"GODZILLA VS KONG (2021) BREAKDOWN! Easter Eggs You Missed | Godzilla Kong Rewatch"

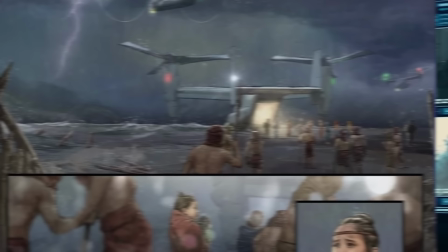(4:06)
The Kingdom Kong graphic novel shows how Monarch helped evacuate some of the Iwi people during the storm.
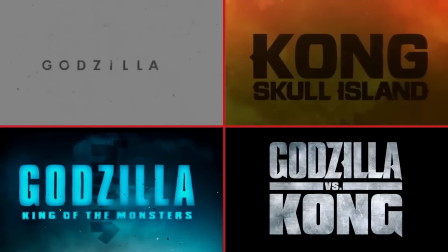(4:11)
We don't know where they took them though, and we do know that Brooks was running it, then put Eileen Andrews in charge, so there's a lot of confusion around like which one's canon.
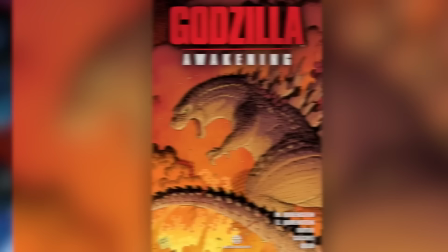(4:18)
In the 2014 Godzilla breakdown, I mentioned how some of the books get tricky because there can be inconsistencies when making them canon.
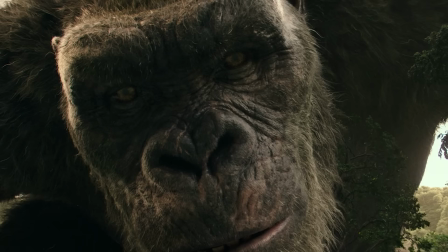(4:24)
I always refer to them as soft canon overall because it seems like so long as it doesn't contradict the movie, it is canon.
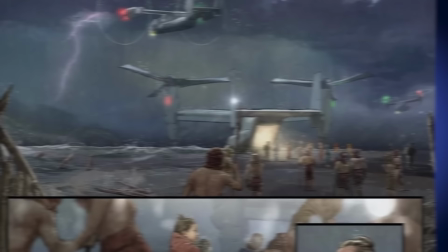(4:30)
Though Kingdom Kong, where Monarch helped evacuate Iwi people, is considered to be canon.
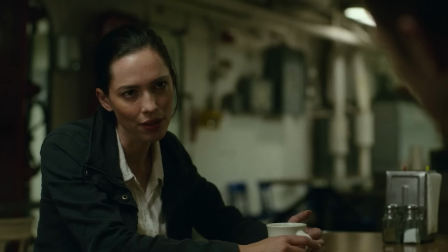(4:34)
But I don't think that's helpful, because then we're left asking, okay, is Eileen just lying about knowing that there's other Iwis?
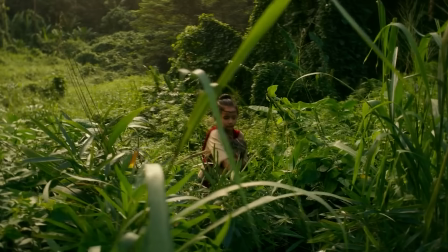(4:39)
Did Brooks just never tell her? It doesn't contradict the story, but it does raise other questions.
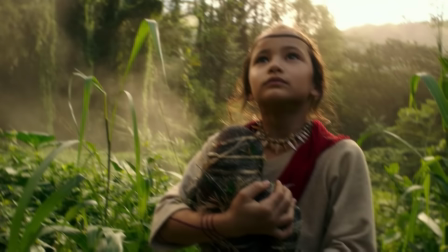(4:44)
Regardless, going off what we know from the movie, it is confirmed that Gia is an orphan, a storm wiped out the Iwi people, and as far as Eileen knows, Gia is the last of them.
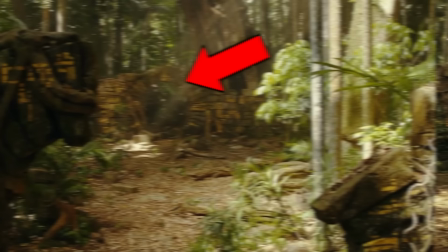(4:52)
You can see the design of the rocks Gia is sitting under that resembles the infrastructure for Skull Island's Iwi village entrance.
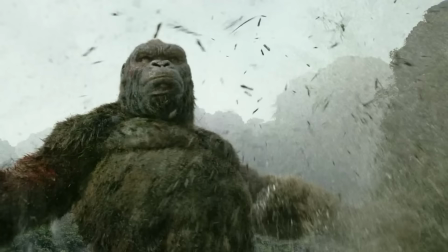(4:57)
It's just missing some of the Iwi design. She's holding and adding extra pieces to her Kong doll.
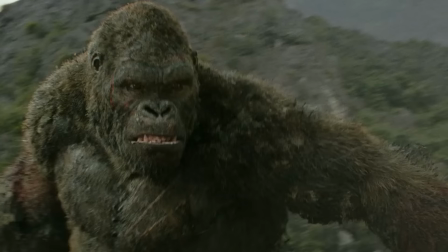(5:02)
Kong did this tree stripping move in Skull Island when he beat the Alpha Scrollcrawler's ass, because when Kong picks a switch, he goes big, because he's a big boy.
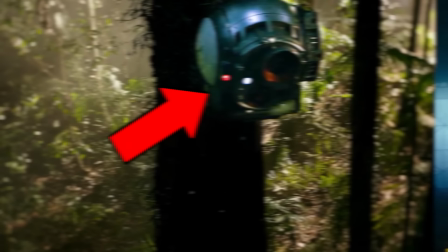(5:10)
Gia is running through the forest and we see what looks like a camera in the tree. This shows that we're monitoring Skull Island.
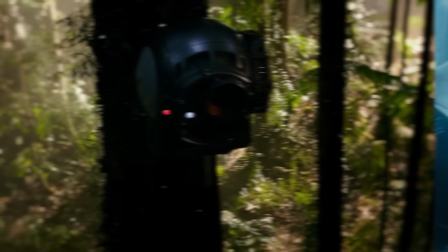(5:16)
In the director's commentary, Adam Wingard said that this is just a piece of the heave ship that they put in the tree.
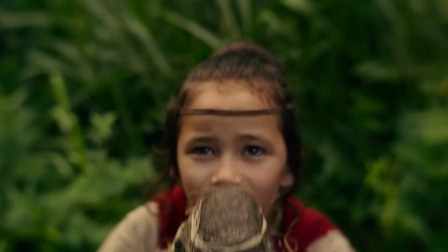(5:20)
When Gia offers Kong her doll, we zoom in on her ear and we hear nothing. We don't know she's deaf yet, so this is supposed to highlight that,
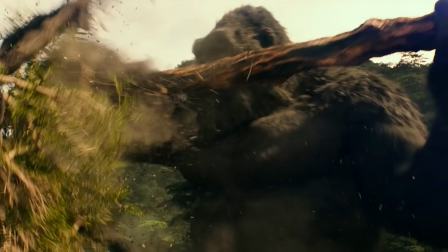(5:26)
but I also feel like what would be horrifying to us to see with the added noise of a 300-foot plus gorilla crushing massive trees,
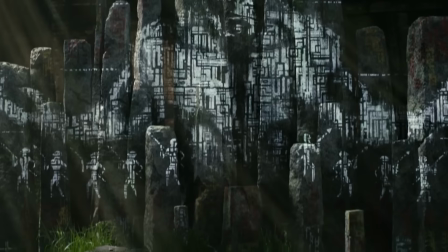(5:33)
shaking the ground and heavy breathing in our face isn't scary to Gia at all. They clearly have a relationship, because remember, the Iwi people formed a bond with Kongs and worship them.
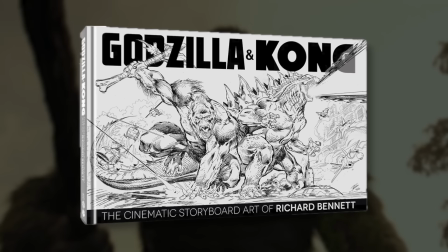(5:40)
And also, he protects her since they're the last of Skull Island. They're essentially just family. Richard Bennett, the storyboard artist for the movie, also released this awesome book on the storyboard art for the film.
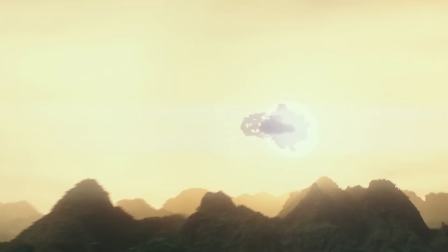(5:49)
He came up with the shot of throwing the tree staff with inspiration from the Apollo launch, just how it zooms like a javelin, but then makes contact with the dome.
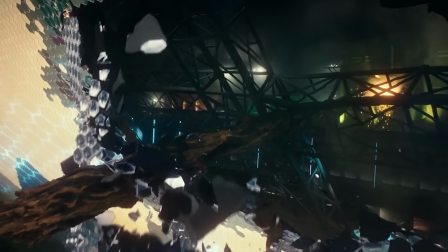(5:56)
The dome's honeycomb crystals sprinkled down, revealing a bunch of reinforced metal.
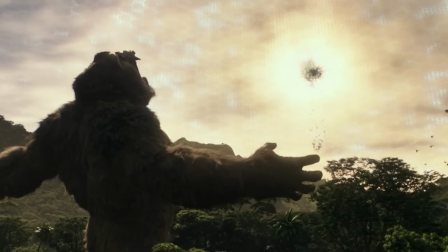(5:59)
Like Godzilla King of the Monsters intro, we didn't know Emma and Maddie were in China at all because they disguised their home to be so American.
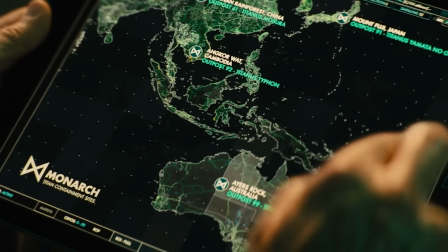(6:05)
Here, we didn't know Kong was being monitored within a biodome. This is Kong's containment monarch outpost 236 on Skull Island.
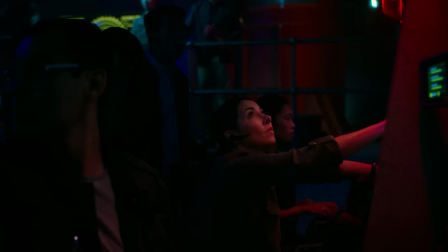(6:11)
In King of the Monsters, it says Kong is on Skull Island Outpost 33. This could be a separate outpost, or Outpost 236 could have replaced Outpost 33 post-storm.
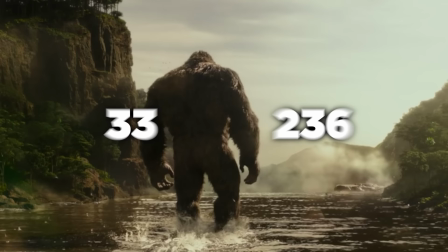(6:19)
It just wasn't confirmed in the movie. So a lot of records online will mark Skull Island with two outposts, 33 and 236.
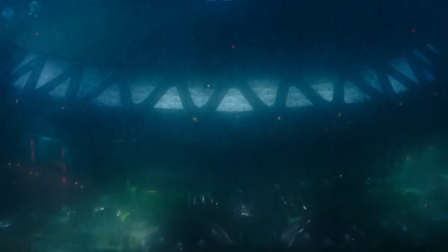(6:25)
You see the horrible storm that's still happening, so clearly Monarch was able to create some sort of protection without fully leaving the island.
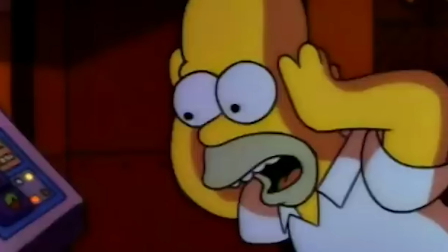(6:32)
Inside, we see that the biodome's roof is being alerted. They call that section of the roof Sector 7G, which is a Simpsons reference.
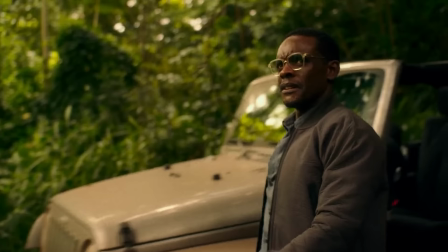(6:39)
It's where Homer works in the power plant. On the ground, we see Dr. Eileen Andrews, played by Rebecca Hall, a scientist of Monarch and adoptive mother to Gia.
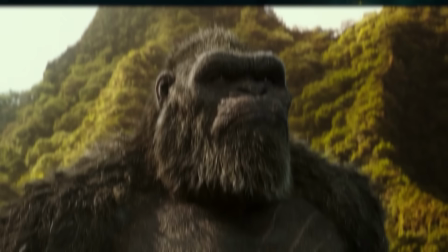(6:45)
They discuss how they need to keep Kong on Skull Island, but he's getting too big for the biodome.
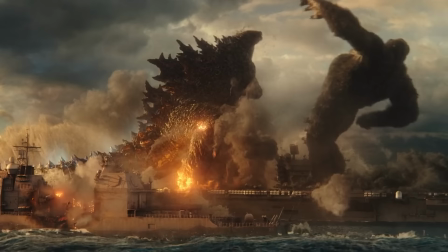(6:49)
If released, he can't stay on Skull Island because of that storm, but if he tried to leave, Godzilla would fight him since they're both Alpha Titans.
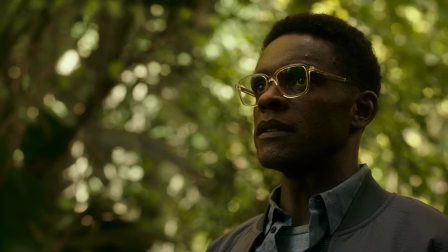(6:55)
Eileen also discloses in Iwi mythology they've had recorded rivalry.
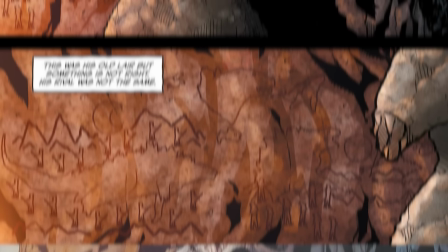(6:58)
In the Godzilla Dominion book by Greg Keyes, Godzilla remembers a time when his rival drove him out, his rival being Kong,
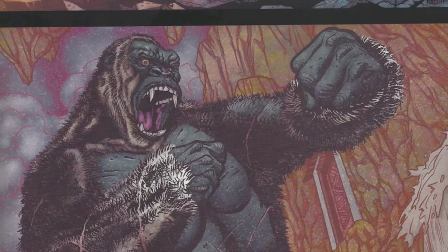(7:04)
though Greg mentioned in Dominion how he saw it as a Kong or several Kongs pushed Godzilla out when he was younger.
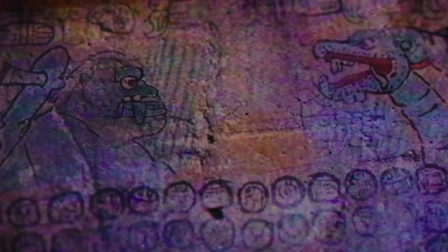(7:10)
The title sequence introduces us to the movie by showing the history of the Titans and Hollow Earth and the rivalry between Godzilla and Kong.
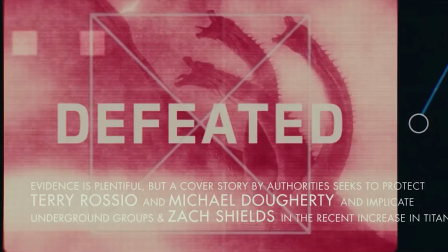(7:16)
It uses a lot of science research and documents to back it up. It also recaps Godzilla and Kong with other Titans and features tidbits from the past movies.
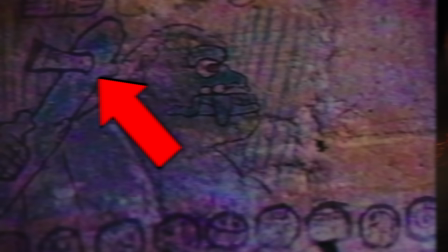(7:23)
We see Godzilla and Kong fighting in an old painting. It looks like a Mayan design.
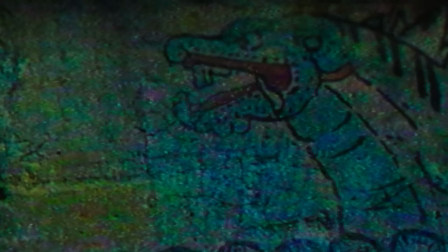(7:26)
Also important to note that Kong is holding an axe here, which we later see in the movie, and Kong's had a bounty of axe-like weapons with Godzilla's spike at the end of it.
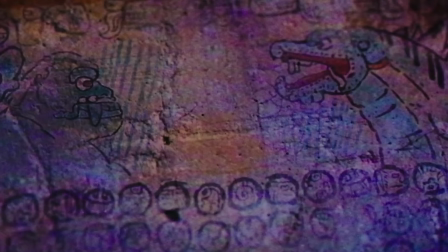(7:34)
I also just like how this footage is like really grainy, like it's been taken on an old camcorder, like an 80s one.
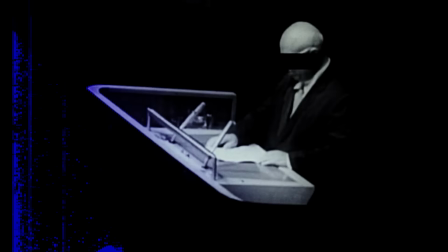(7:39)
The redacted says decades of research into ancient stories leads to a Legendary Pictures production.
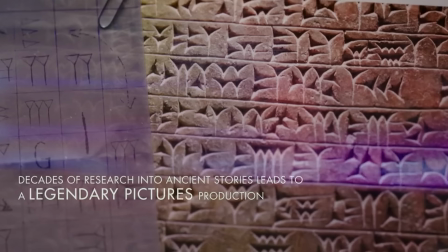(7:44)
This emphasizes how this is all a video with documented research, sort of like a documentary, but also not at all like a documentary.
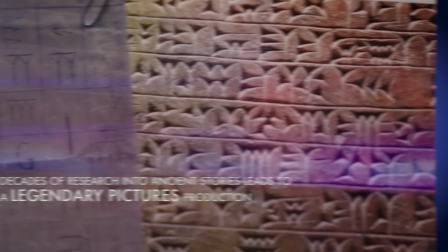(7:49)
This cuneiform writing, this is the oldest written language system. This tablet shown here is a real one, similar to this. Another shot establishing just how much research has been done and how far back the Titans go.
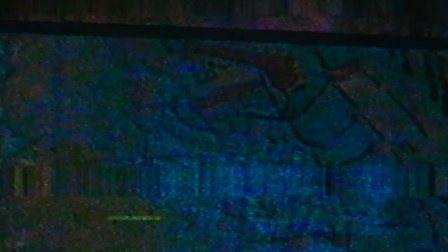(7:59)
The translation says giants battle underground, again, highlighting just how long this has been going on for.
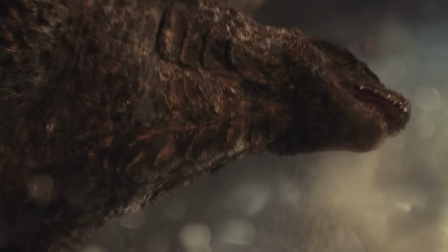(8:05)
We spoke about it earlier, but Adam Wingard, the director's redacted credits say the history of the Titan Wars will be explored in a film by Adam Wingard that sheds light on the previously hidden truths.